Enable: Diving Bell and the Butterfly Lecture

Well, if I'm using just a normal lens, not a tilt shift, and I focus on my subject,
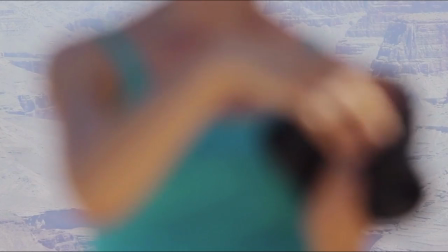997s everything that's in the foreground and in the background is going to be blurry, assuming that I'm shooting with a short depth of field. What the tilt shift does is it actually can angle your plane of focus.
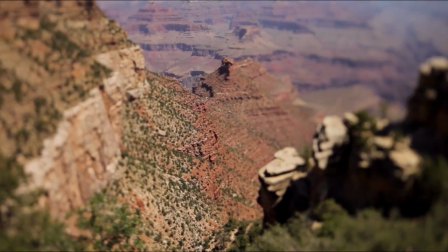1011s So now, instead of things being out of focus front and back, they're out of focus side to side. side.
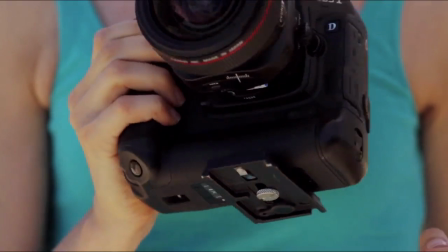1018s So the next dial on this lens is the shifting function. Now it's this knob on the side which you can also rotate and instead of bending the lens,
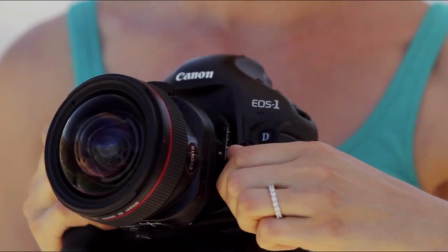1029s it actually shifts the lens up and down.
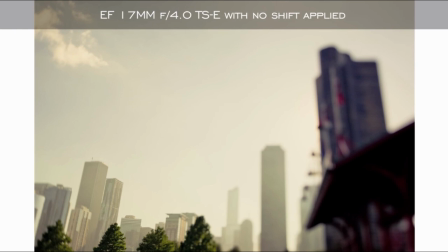1033s And what this function does is it can either eliminate or exaggerate perspective.
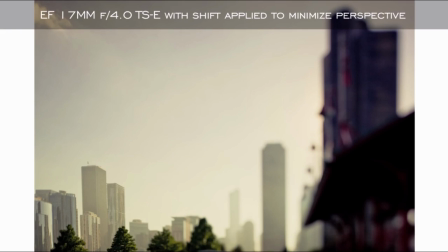1041s Another great application of the shift function is, for example, if you're shooting something and you want to be straight on, but there's either something in your way or you don't want to be too obtrusive, and so you're forced to shoot on an angle,
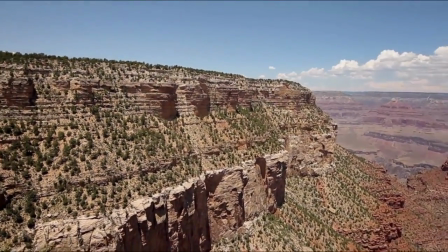1056s you can actually turn your shift dial and make it look like you are shooting straight on, even if you're not.
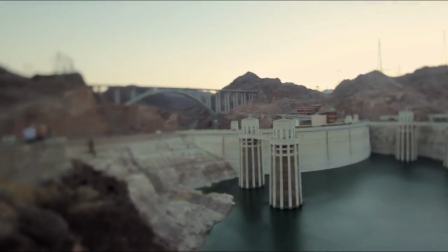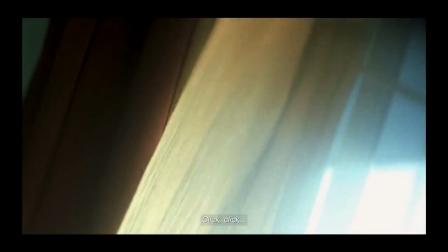1071s
Whatever the technical method, Kaminsky is abandoning here the mechanisms of the camera that typically would allow him to frame,
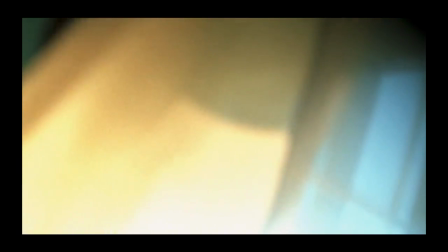1079s
focus, and control the world of images that surrounds him.
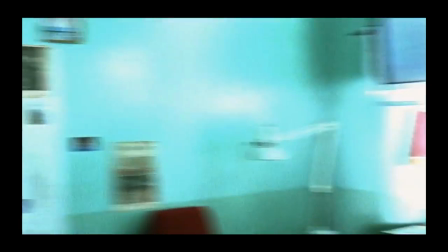1084s
We often get the sense we're drowning in the light of this world as the aperture fills up with the glare
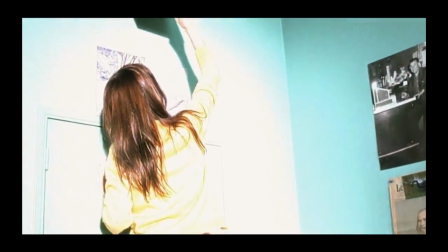1090s
and flare of excessive illumination that overwhelms the eye and distorts the image.
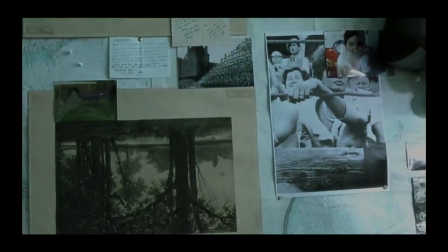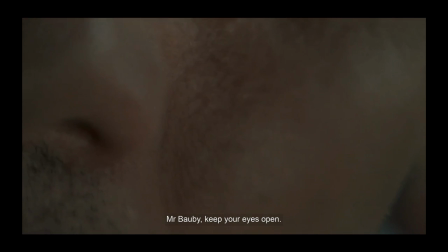1102s
The frustration of our conventional desire to have the camera exert visual control over
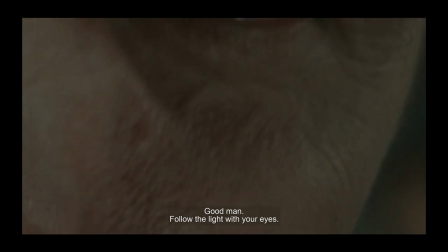1108s
the world views use is compounded by Schnabel's use of extreme close-ups.
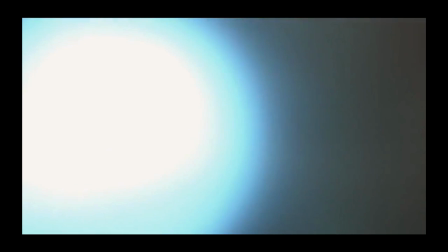1114s
What is the effect of this technique? How does it feel to us as viewers?
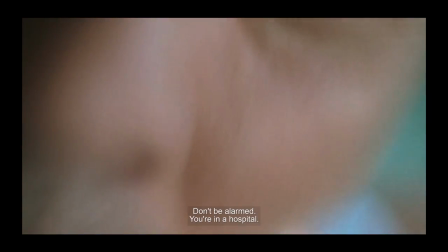1122s
We're denied the distance that frames visual pleasure, the space that's necessary to gain an objective perspective on objects,
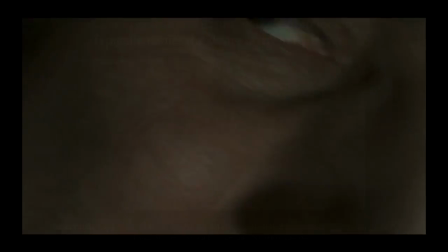1131s
and maybe even give us a feeling of power over what we see. Laura Mulvey names this desire to turn people into
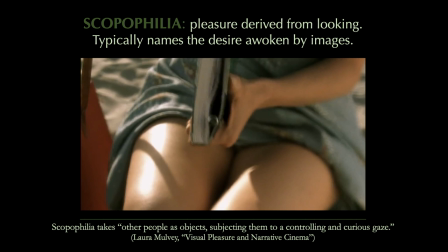1139s
images so we can enjoy them as objects as scopophilia.
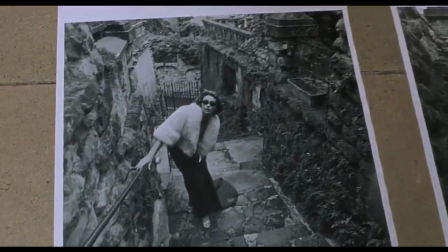1145s
We might say that this was Bobby's job as editor of fashion and lifestyle magazine ELL.
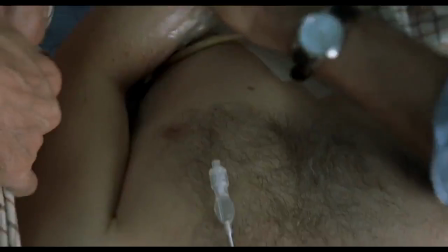1152s
But here the gaze of the camera is immobilized.
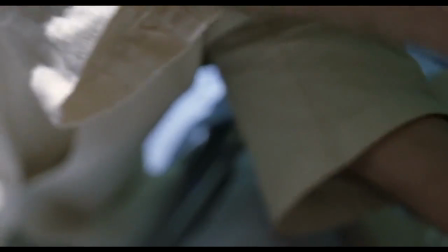1157s
Camera operators for this film spent much of the shoot in Bobby's wheelchair there and his hospital bed.
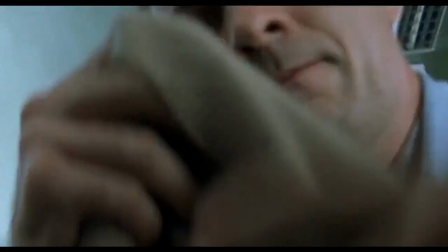1166s
Locked down in this manner, the camera takes in our surroundings in awkward, canted angles.
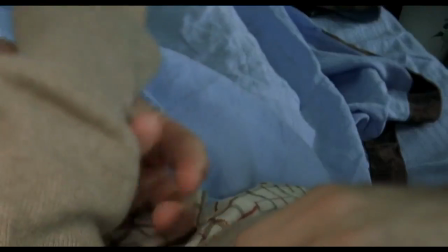1173s
Camera distance is out of our control as well. We can't withdraw or retreat from the image or from the other.
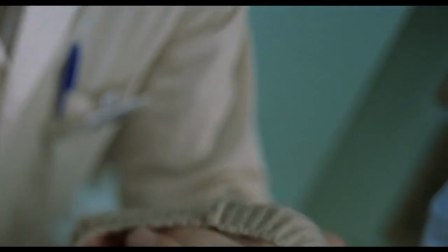1180s
We're held in uncomfortable intimacy with eyes,
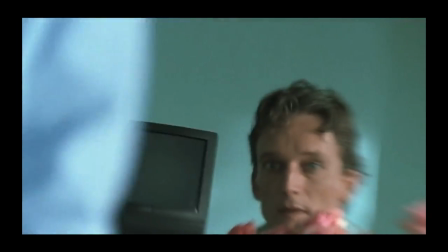1184s
with bodies that impose themselves on us, that obstruct our perspective.
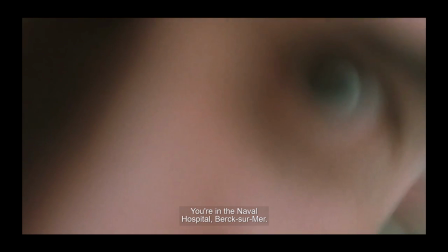1190s
These extreme close-ups encompass the narrow parameters of Bobby's field of vision,
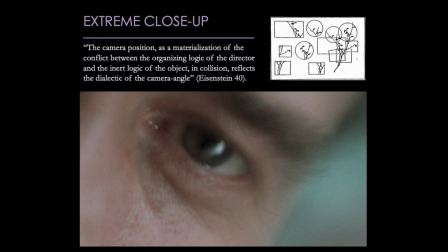1196s
and they prompt us to consider such scenes as examples of Eisensteinian framing. Eisenstein is bored with the neutral and supposedly natural way that frames center on objects. He's more interested in compositional conflict, depicting objects that resist being boxed in by that frame.
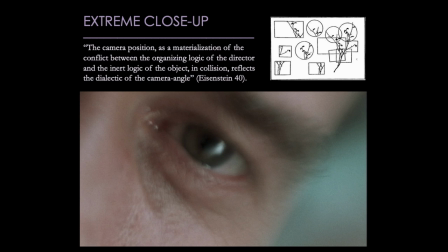1216s
In this case, conflict arises from being anchored in Bobi's position.
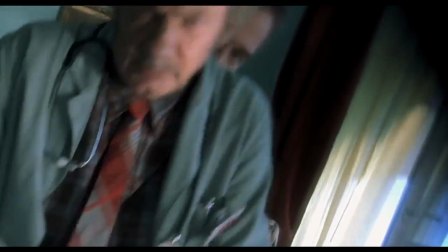1223s
Like him, ours is a body now under observation, at the mercy of these bodies looming in the frame,
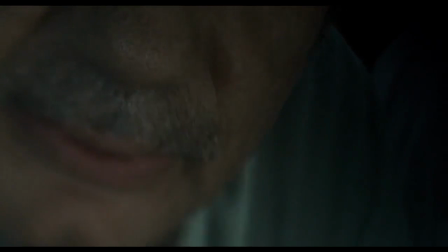1230s
even the stubble that glints and grates at the lens seeming to invade our personal space.